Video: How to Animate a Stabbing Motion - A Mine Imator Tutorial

Hey, animators. I'm gonna say this off the bat. You guys are dark audience.
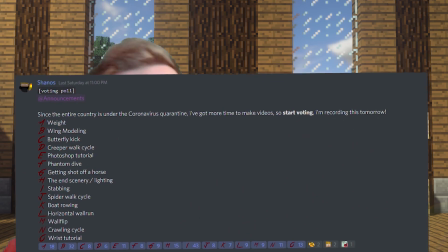0:09 Again, out of all the suggestions that I've listed in the voting poll, I get stabbing.
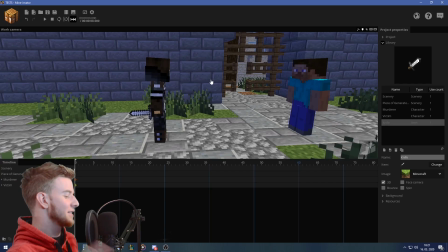0:14 Murder! I mean, that's what we're doing. We got the software open. I mean, I do what you guys vote. But still, like, there's a lot of other options as well. It's not even rocket science. So, we are quarantined due to the virus. And honestly, that's great, because I got time to make YouTube videos. Didn't have that luxury before. I guess that's pretty much all. Before we start though, I want to ask you to hit the bell, cause I don't have an upload schedule, and getting a notification can come in handy sometimes, especially now with the builder collab going on. You might want to join. It's fun. A lot of fun. Also, I can tell the video quality's probably super bad, cause I'm back at home, and I gotta improvise with the setup and stuff. Like, the ring light doesn't even have a stand, it's just like lying on the keyboard and the screen. Sure hope my audio sounds good though.
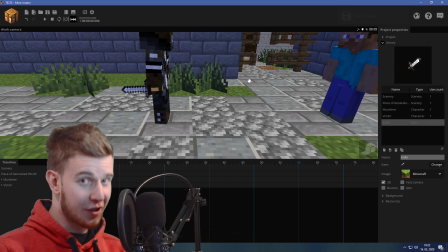0:57 I'm still hyped about that. Okay, let's begin. You know, usually animation takes a lot of time, and tutorials are better to be short because, ooh, I can learn all this in only 5 minutes, let's watch it right away! I gotta rush is what I'm gonna say, so don't expect good results, especially not with something delicate such as a stabbing animation. Actually, I wanna stand up and act it out. I need some help. Okay, I got a rough idea on what I'm gonna do.
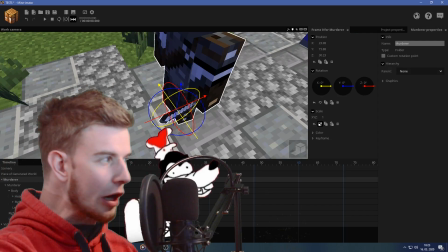1:22 Wait, that was the right leg? Yes. We've got the murder in the folder. I just like the goofy meme.
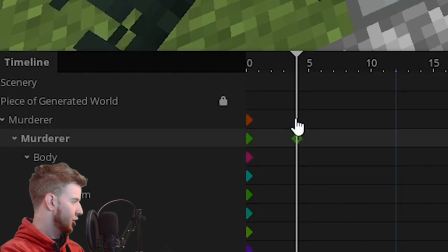1:28 We're gonna turn him around and make him step forward. Actually, we're gonna do it on the folder. The folder's gotta have the most motion.
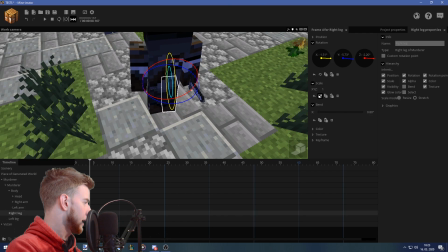1:33 Turn him around, forwards, maybe on the side a little bit. And this leg is, of course, gonna be synced to the floor when that happens.
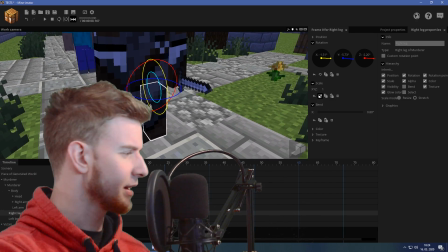1:40 I don't know why watching these tutorials is meant to be interesting. It's just some random guy moving people's body parts in a software.
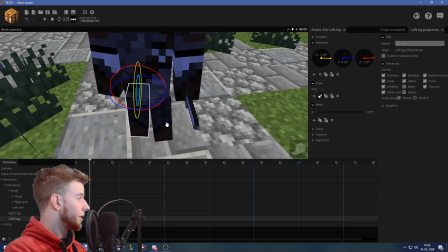1:48 Animating is usually boring as hell. It's the end result that matters. The other leg is gonna step forwards, maybe lift it up. That's cheating, by the way, but it works. So shh. We're gonna move the Steve down, like we're gonna move the character down.
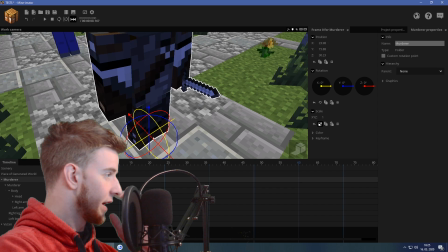2:01 So the folder is only moving horizontally and the vertical motion is being handled by the character.
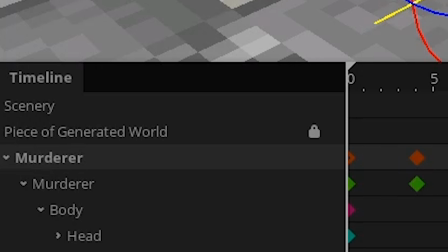2:06 Vertical motion is gonna have an ease. Actually, ease in and out. Of course, this could have a stronger ease in because the guy's going in for a murder.
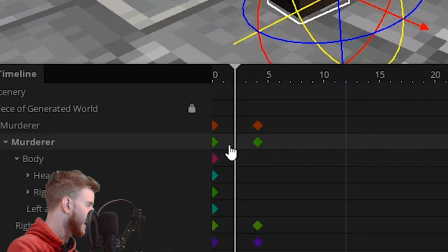2:14 You wanna emphasize that. And maybe this whole thing up till here could have a really strong ease in and then maybe an ease out.
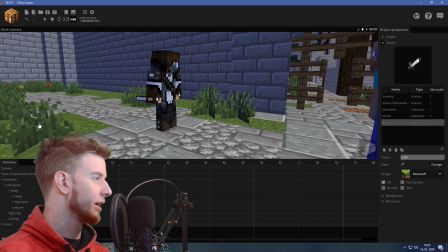2:22 Looks like he went for the jump start, you know, like drop down a little bit so he can have a faster start.
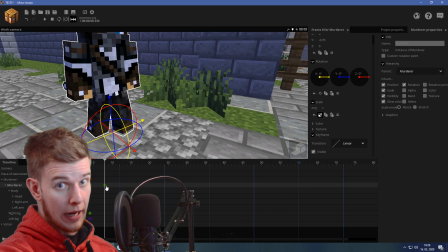2:27 Details. Details matter. Up to this point, he should already be stabbing the guy, so tempo is usually very important when it comes to animation. So when you go for stabbing, the guy's probably nervous in a dark alley, doesn't want to be spotted.
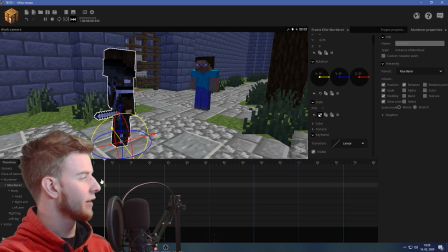2:40 I mean, he wants to get it done fast, and this whole thing needs to happen relatively fast. So like, this is where the stabs happen.
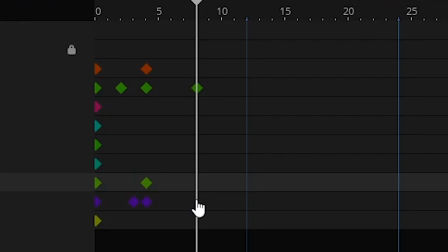2:47 This leg here could be raised up a little bit more. So at this point, okay, let's see, the character is gonna be turned around.
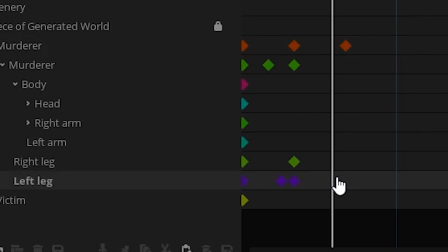2:55 Wait, no, that's for the folder. Stupid. This leg is now gonna be fully extended backwards because that's the end of the step.
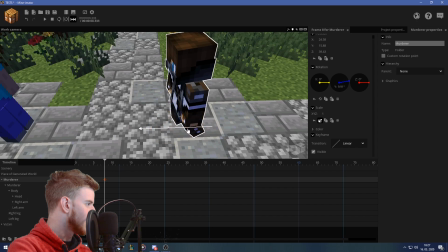3:03 This, we obviously want to sync that motion, so he's always going to be on the same spot. Let's not go for micro details, because again, I want to get it done today. Actually, let's make this faster a little bit.
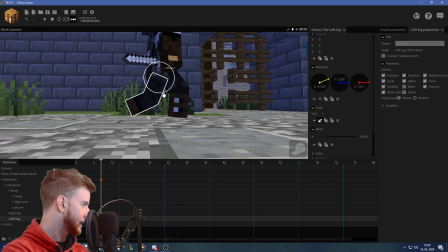3:14 Actually, it's not a problem, just bend the legs. I want him to be at this height, because I want the leg to be bent, so we can have stability as you went for the stab. I want him to be stable. Doesn't sound as good, you gotta write it down if you want it to be good. Adjust the other leg.
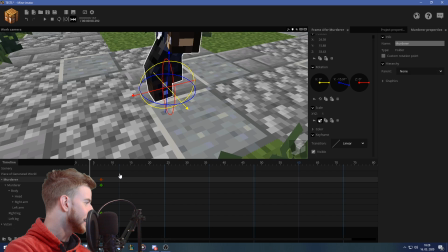3:28 Now, I got the height that I want, so I want both of my legs to be touching the floor. As needed, adjust them again, because you obviously want him to be on the same place.
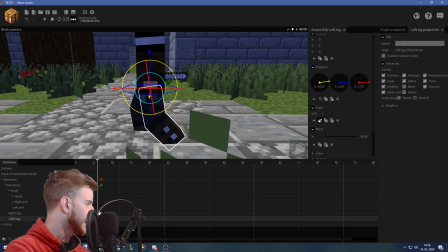3:36 Oof, that was a bit too much. And in between, this leg is just going to bend a little bit, you know?
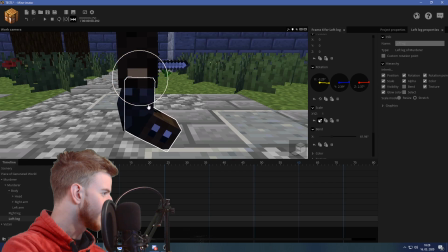3:42 Try to get it on the same point as well.
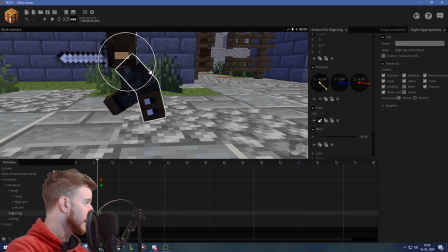3:46 And of course, this leg here should probably be more bent because it's gonna drop down. And this is gonna be an ease in, this is gonna be an ease out. So let's see. Okay, I guess it's a bit too fast.
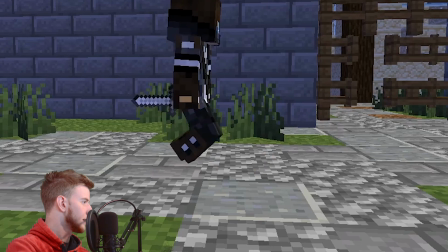3:58 Let's move this out of the way a little bit. And this leg here doesn't seem too stable.
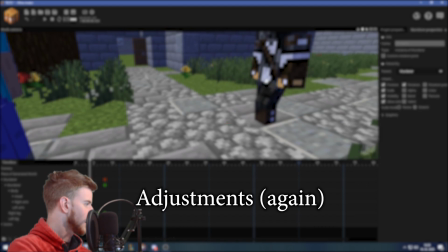4:02 So let's probably just extend it a little bit. Now the body here could go down and then up with an ease in and out.
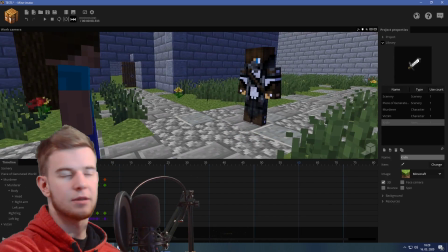4:11 Just adding some complexity.
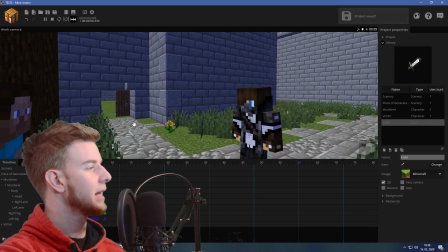4:12 And I think we're supposed to hide the leg motion here because it doesn't look too solid.
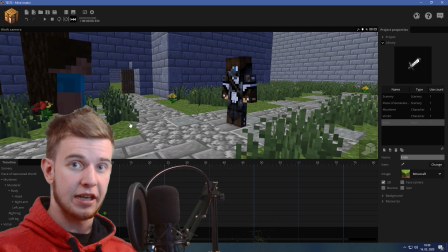4:18 We're gonna fix what's happening on here with complex upper body motion. I want him to make like a rounded turn and then stab him in because that's what you would do. I'm sorry, microphone.
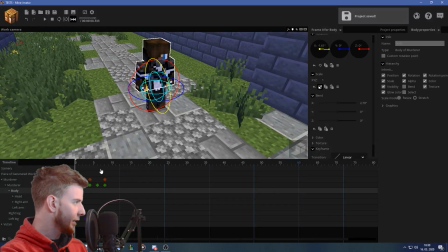4:27 I didn't mean to do that. I love you, no homo. Okay, let's try to do all this now. I gotta stand up again. I think I know how to do this. So the body's gonna have some overlapping action.
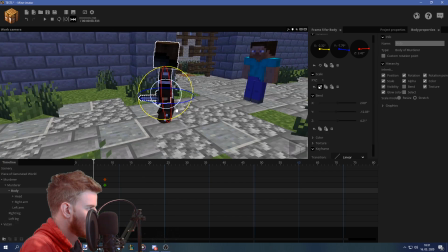4:38 It's gonna go away, slightly bent, but it's still gonna be bent forward because he wants the balance and the speed and whatnot.
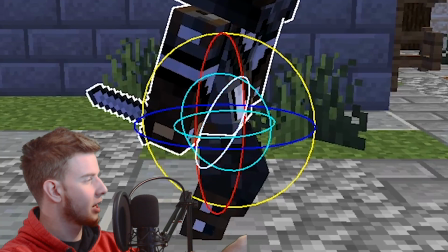4:47 So the central point of gravity is still above the contact point with the floor. Physics are correct.
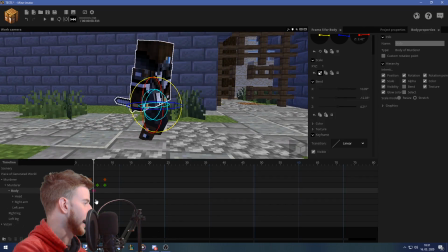4:52 Maybe he could go back a little bit more though. And the head is going to fix the instability problem.
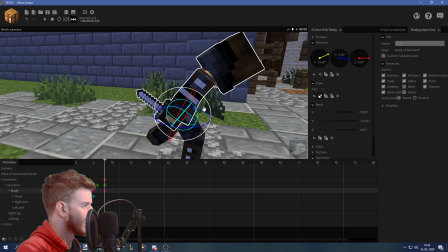4:58 how would you do this? Goes way forwards, upwards, and I think it would just go turn like this. Yeah, because it needs a lot of force to pierce the guy. I think this could be a little bit faster with an ease in back.
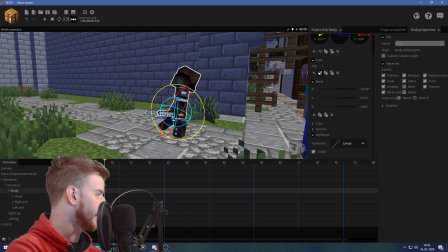5:12 But I do think he needs to go up a little bit more. I'll do that afterwards.
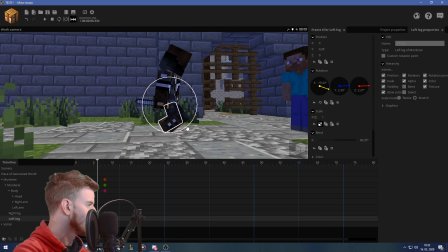5:18 Like, for example, I want this leg to be really bent at this point, and this guy going down.
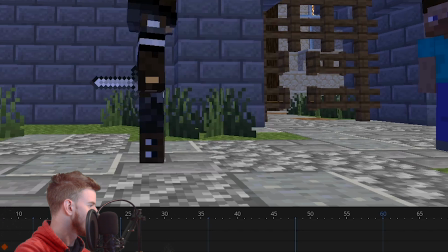5:23 The other leg being bent enough so he can take the step. Hey, that's not that bad. I think he would want this leg to already be standing there.
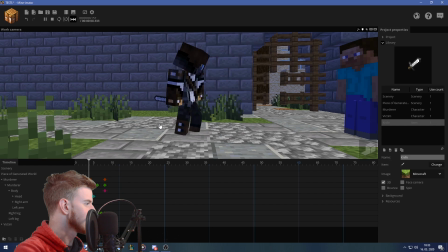5:32 This. Having a solid contact point. This feels a lot more solid now, except this leg is now sliding-ish.
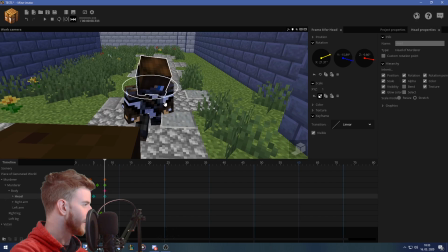5:39 Okay. That feels okay. It feels good enough for a tutorial. Look at your target.
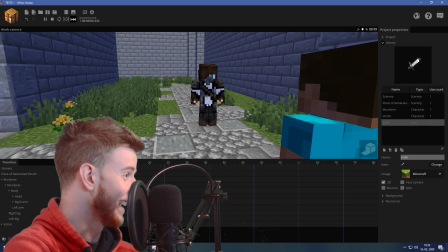5:44 Maybe ease out even. What is this anime BS?
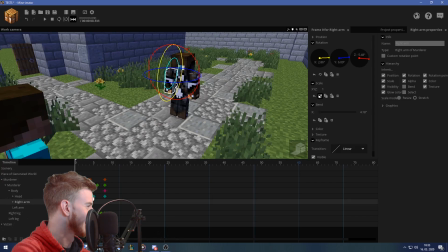5:49 Okay, that'll do. Let me stand up again. Standing up, acting out the motion, really helps you understand what you're doing and where to put what body part and what they do. I was mostly focused on the body when I stood up the last time. Now I'm gonna try to see what the arms do.
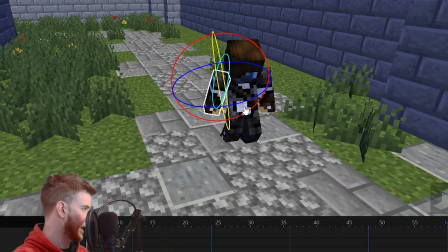6:04 Okay, so this arm, the one with the knife, is gonna go backwards like this, and it's going to get bent, and it's gonna be turned outwards.
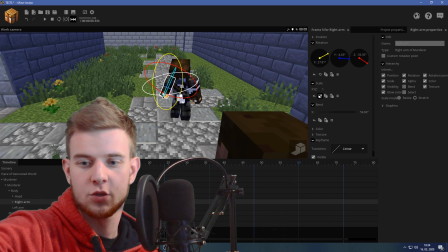6:13 I want this knife to turn around, switch it so it's up front, not at the back anymore.
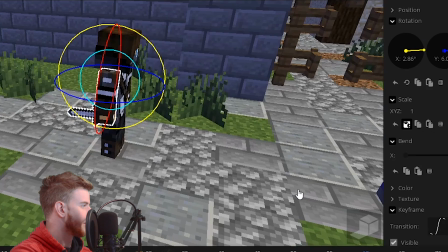6:17 I might even have to do an ease in and out backwards. That doesn't even look bad, okay?
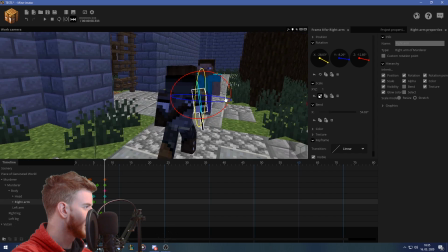6:22 And now as he comes back around, he's got the knife here, and I don't want him to be extending his arm because he still needs a lot of stability to do that.
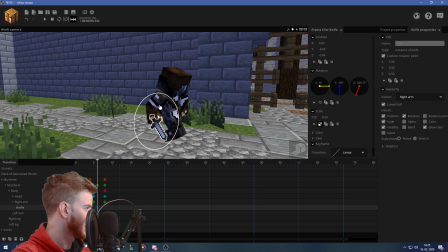6:30 He's just gonna keep it like this. Now the knife is simply gonna do this. Maybe turn around slightly sideways.
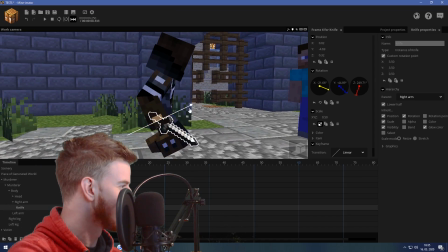6:36 Oh no, that's hard, is what she said. No, it's hard to make the turn because you lose one rotation axis by rotating another.
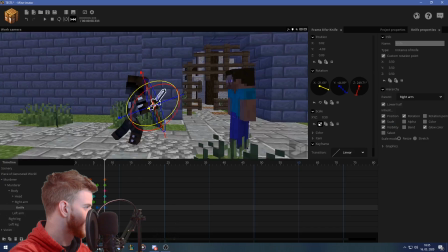6:45 That's annoying as hell. Don't know why that happens. Sword turns around and now just flatten this out.
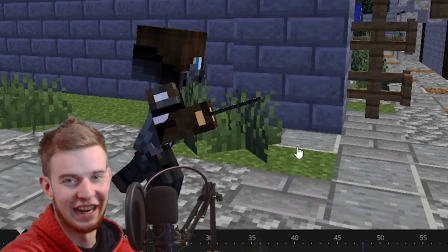6:50 I know it looks awkward on a Minecraft character. Maybe I could position it down.
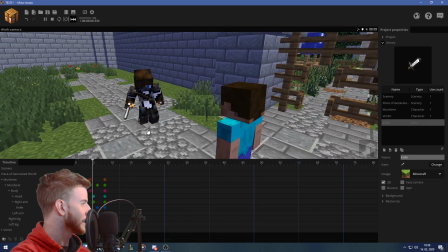6:54 Now it feels like a hidden blade, you know, but it does feel good. It is a nice stabbing motion.
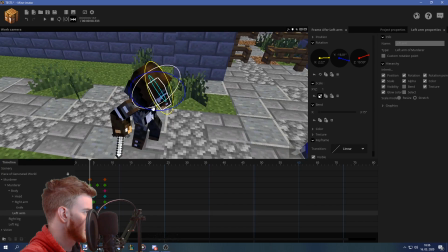6:59 The other arm is just going out for support like this, and then it's going to grab the person by the shoulder. You're gonna grab by the shoulder and you're gonna stab him with the other arm. That's what I'm gonna do. That's the motion I'm going for.
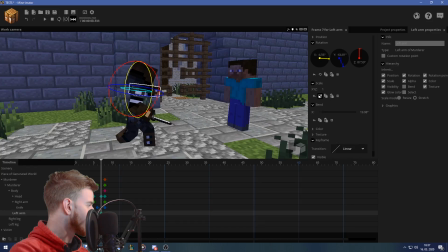7:11 So like this. So now what we need to do is match this motion. Actually, I could just move the victim closer. We gotta animate both of them and make them interact. That's the difficult part. And it's taking a lot of time and I gotta improvise and my time is running out. It's stressful. Shut up, stupid phone. No one likes you.
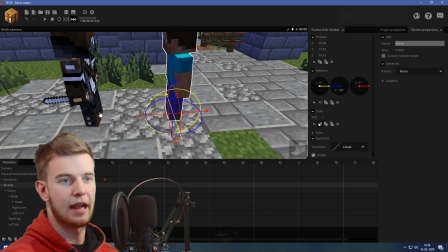7:29 We could just animate the victim separately, and then once the motion is done, move all his keyframes closer.
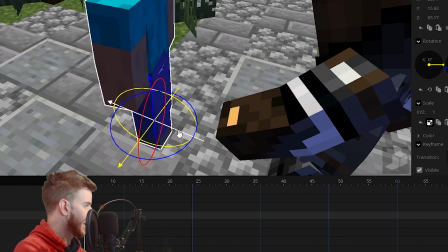7:36 Up until this point, he would just go back, make a backward step, basically. And of course, sink the legs. Don't make the legs slide. It's disgusting, and nobody likes to see it. So put in some effort and make it worth watching.
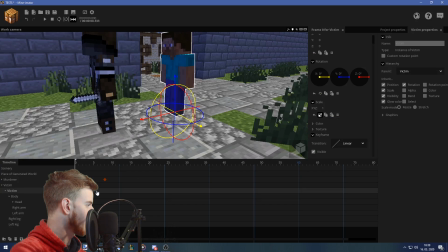7:48 Make it worth my time. Make it an intense transition. Like, what I'm going to do with this guy, make him close in.
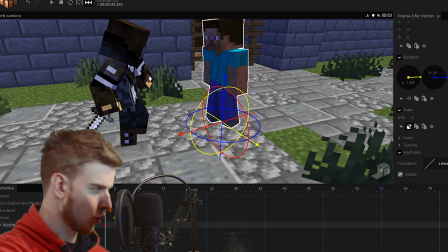7:55 So he starts like this. He gets bent forwards, he gets bent way backwards, and then back forwards. So I'm just gonna make all of this ease in. So yeah, that's the character motion. He wobbles a little bit, so we give him more complexity and realism as far as that goes.
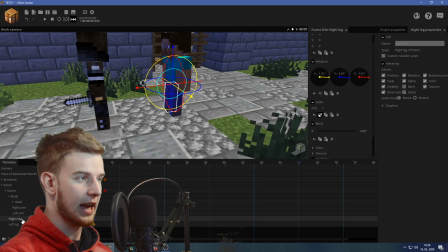8:08 Now you should obviously adjust the legs as that's happening, but I won't do that because it's a tutorial.
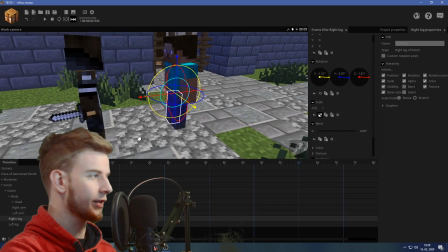8:15 I'm here for the stab.